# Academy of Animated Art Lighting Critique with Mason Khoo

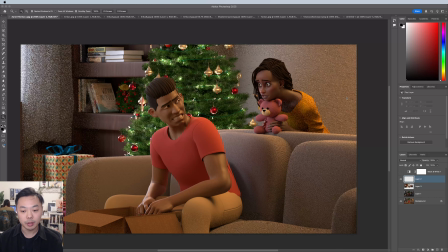(0:07)
everybody, my name is Mason Khoo. I'm going to be helping with the reviews this month. I'm excited to see everyone's work, so let's jump in. This one's from Aaron Thomas. You said you were going for sort of warm winter day vibe, which I think you've captured pretty well here.
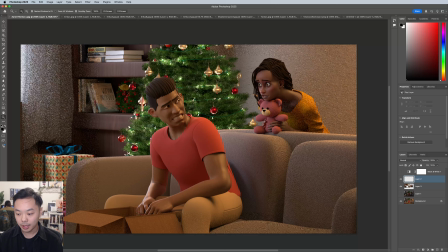(0:25)
If we take a look at your references here,
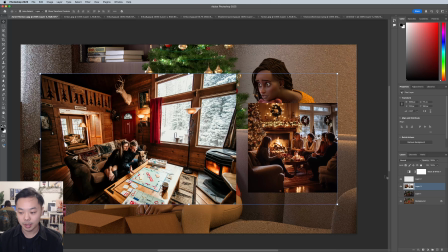(0:30)
I think there's still some things you can do to sort of capture this vibe a little bit better.
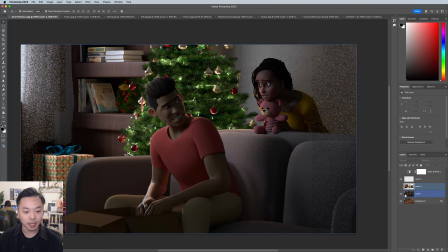(0:35)
You have this light, this other image that you submitted, which I assume is just this cool light coming in from the window, which I think is really effective in, the color temperature you chose is really evoking that winter's day.
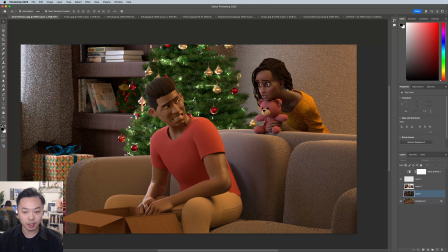(0:53)
One thing I think it is fighting a little bit with this warm sort of top diagonal light you have over here.
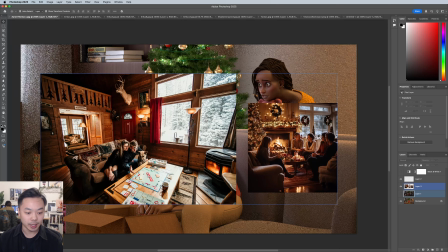(1:02)
If you look at your references here, especially on the characters, they've chosen one main source. So if you look here,
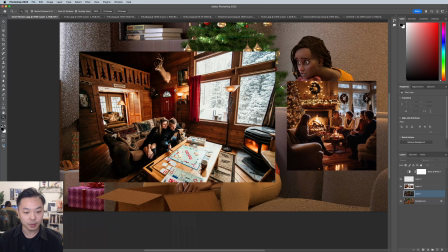(1:13)
everything's mainly lit by this cool window light, and there's warm accents in the background and everything, but the characters aren't being affected too much by that. They have a main source. And same here on this right side, their main source is this,
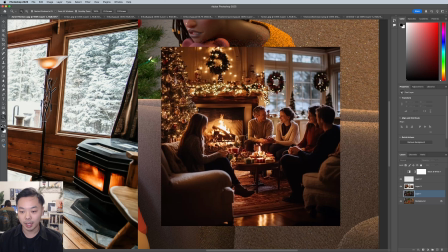(1:30)
motivated by these fires and these warm lights, and they have a cool rim that puts them into the scene, but it doesn't really,
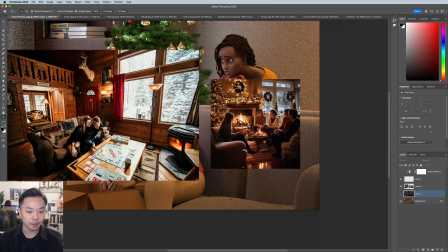(1:39)
affect their shaping. I think one thing that's happening in your image here is that,
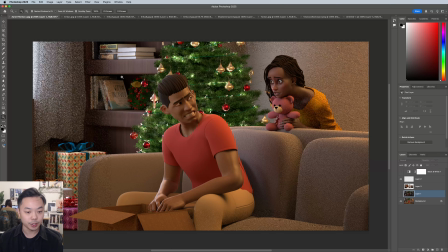(1:45)
the two color temperatures are spilling into each other,
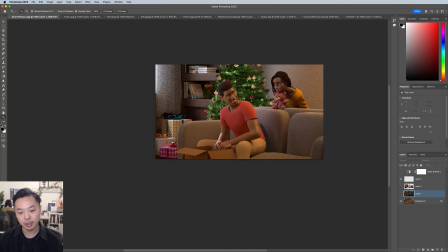(1:48)
and they're sort of giving a green skin tone to the characters, more so on the guy over here,
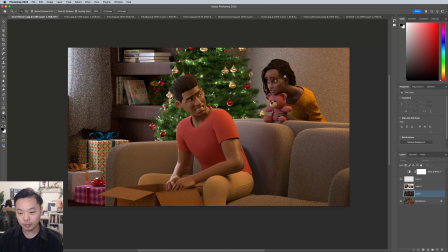(1:55)
but on her as well. You can see some sort of like green coming in. That might be something that you want to warm up in post or in the material. But I think, there's a few ways you can go about this.
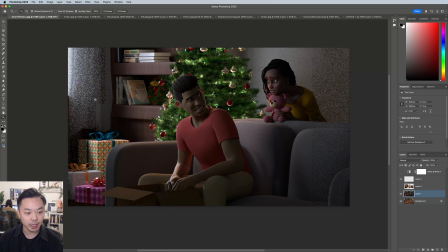(2:11)
I think one way you can do it is sort of taking this light and wrapping it around and making this the main source, and then adding warm hits around them to sort of get this cozy vibe. I know this isn't a lighting thing, but you could,
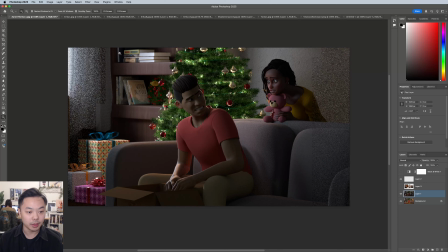(2:30)
sort of warm up this furniture and maybe warm up this wall, and definitely you could try having these Christmas lights be warmer, so you get this sort of like,
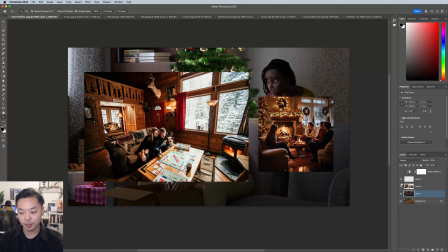(2:44)
warm, cozy vibe with the practicals in the background,
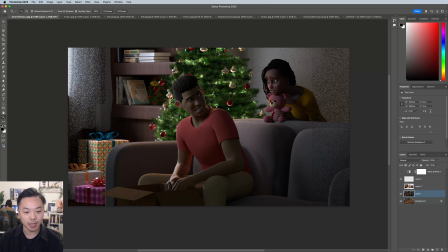(2:49)
and maybe play around with, once you have this more stronger wrapping light of this window, smaller sources of warm light to kind of hit the characters selectively. You can even, if you did change these Christmas lights to warm, you could motivate,
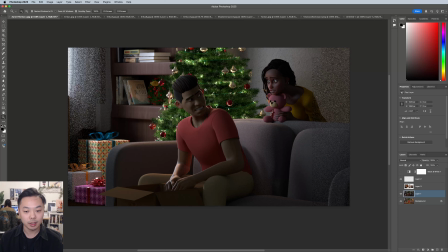(3:08)
a soft, warm rim around the characters with that. And that might kind of help you simplify the image a little bit more, and kind of get to a point where, you have a clearer read of what's going on.
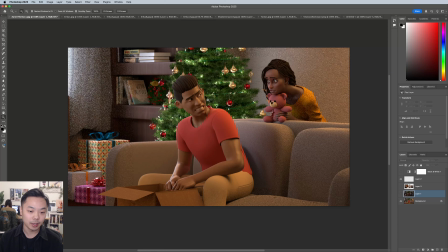(3:23)
Because I think what you have here is a great start, but on the characters is not a really clear shaping on them. I think for my taste at least, I would prefer more of a
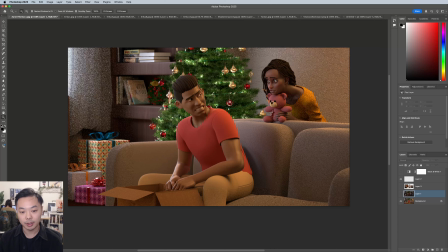(3:40)
left to right or right to left sort of shaping on the characters, with just smaller hits maybe on their more specular skin. You can get some warm hits on there.
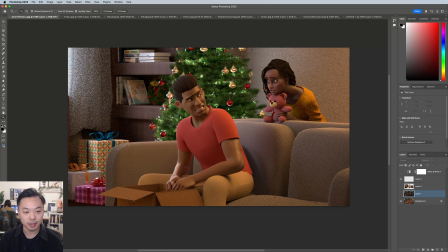(3:53)
But yeah, I think, take a shot at going there and kind of warming up the environment and wrapping this cool light around, and see what you get. The other thing with that is that, this outdoor light, especially if there's snow outside or something, is almost
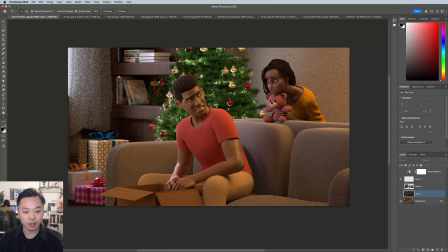(4:11)
always going to be stronger than the indoor lights.
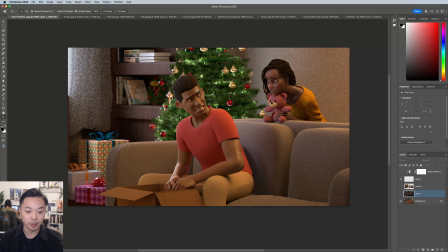(4:16)
I think normal warm indoor lights are much dimmer than sunlight is, even indirect sunlight. So it might feel a little bit more natural to kind of play up this really bright, cool light.
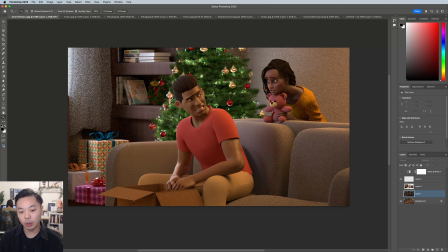(4:33)
If you felt like you wanted the image to skew towards warm overall, you could reverse those ratios. So, maybe pretend that there's a curtain over this window and sort of make this a little bit more diffuse, and then play up,
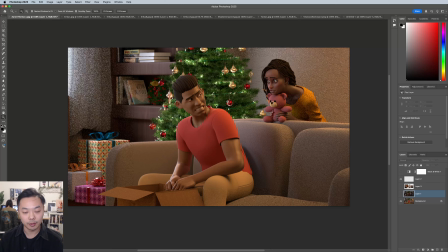(4:51)
shaping of warm light from right to left. That could also work. But I think, given this sort of vibe, what I would suggest is playing up that cool light and wrapping it more, and then playing with warm practicals around to get it looking cozy.
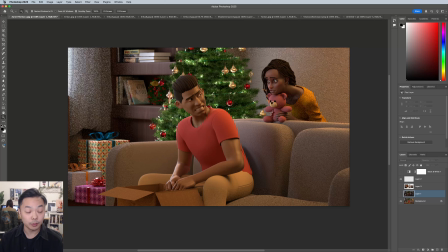(5:11)
Hopefully that helps. Thanks.
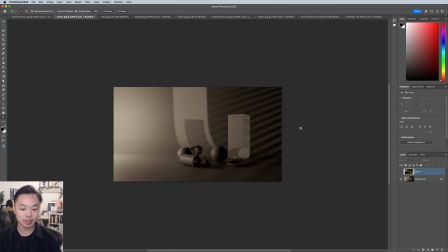(5:15)
So Erica has submitted a few assignments, which is awesome to see. So let's start off with this one.
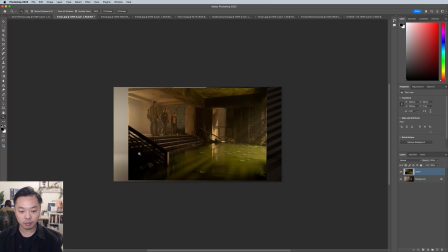(5:23)
This is just lighting with some basic shapes, going off of this reference image, Last of Us.
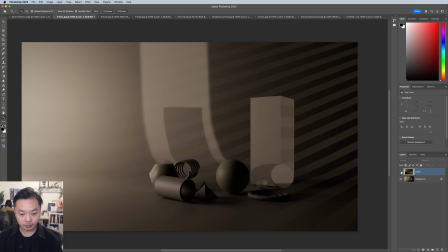(5:32)
Very cool. Yeah, I definitely think you have the vibe.
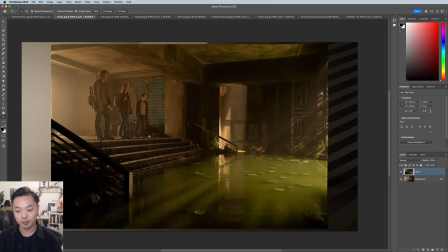(5:39)
I like how you're thinking about the shadow shapes here playing on the wall, and these two opposite sources of light, which is kind of interesting.
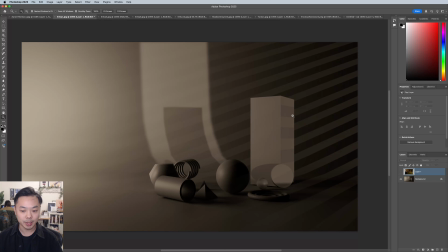(5:53)
I would say, I think this shadow shape here, I'm not sure how you're achieving this, but it does feel a little bit unnatural, the way that it's sort of just like projected onto the wall in a crisscross pattern.
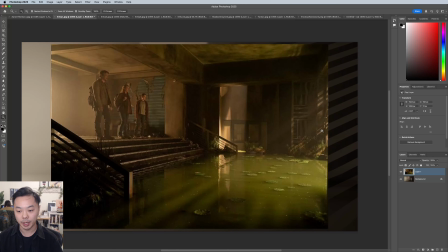(6:07)
I might find a way to sort of break it up like this. This one clearly looks like, you can imagine there's slats on out of frame on the right side that are creating these shafts of light,
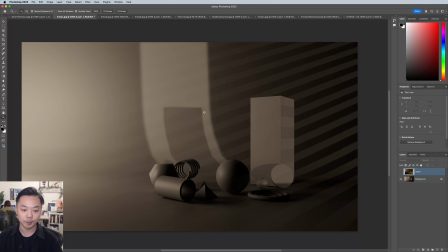(6:20)
but it's not so regular like yours are. It could almost, if you were just looking at this right part of the image, it almost looks like it's maybe part of the backdrop is painted like that or something. So maybe think about breaking this up to be a little bit more organic.
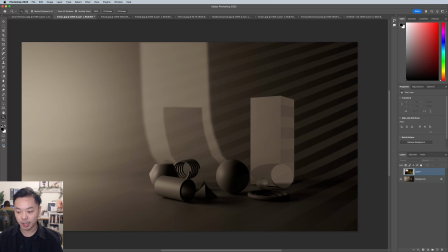(6:39)
But in terms of the way you've lit these shapes, I really like what's going on down here with these simple shapes. The shaping on the cylinder especially is really nice, and I think you've sort of got it here.
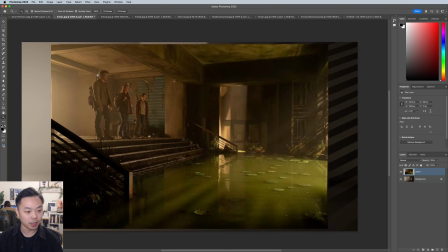(6:57)
This is on this left side, there is creating this kind of strong rim on them, and then they're being lit sort of ambiently from this side,
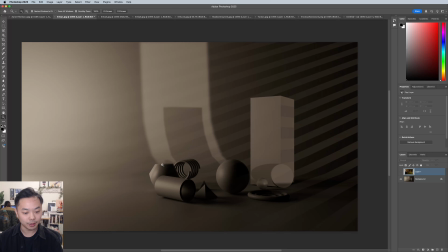(7:10)
which you kind of have over here on this shape and on this spring as well. You might want to try to play up, not only this shadow shape here, but maybe a little bit of light that you can feel on the ball here, just a little bit of bounce,
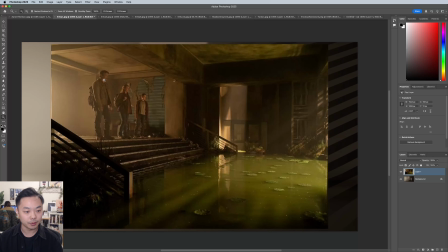(7:29)
so you get a little bit more of this sort of soft shaping on them.
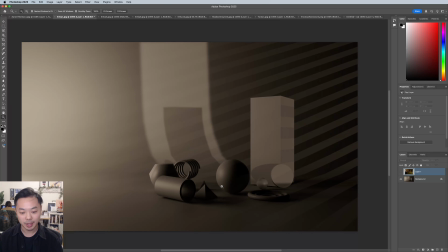(7:35)
I know it's difficult with these simple shapes, and I wouldn't want you to lose this sort of left to right shadow fill or key fill relationship, but just a little bit more light coming in from the right side might help sort of get you closer to this.
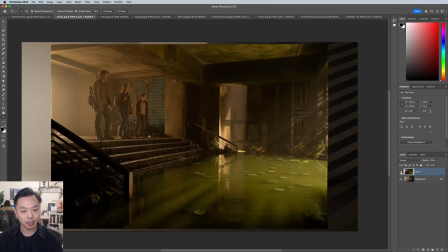(7:52)
And I'm not sure if you're just going for just white lights, but it might help also to sort of get this peachy color a little bit strong.
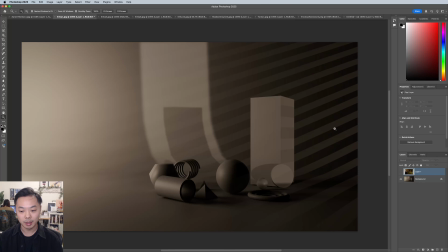(8:01)
You have it a little bit, but maybe a little bit stronger here, and then possibly like more of this greenish hue. Just a little bit coming from the right side might help sort of link these images together.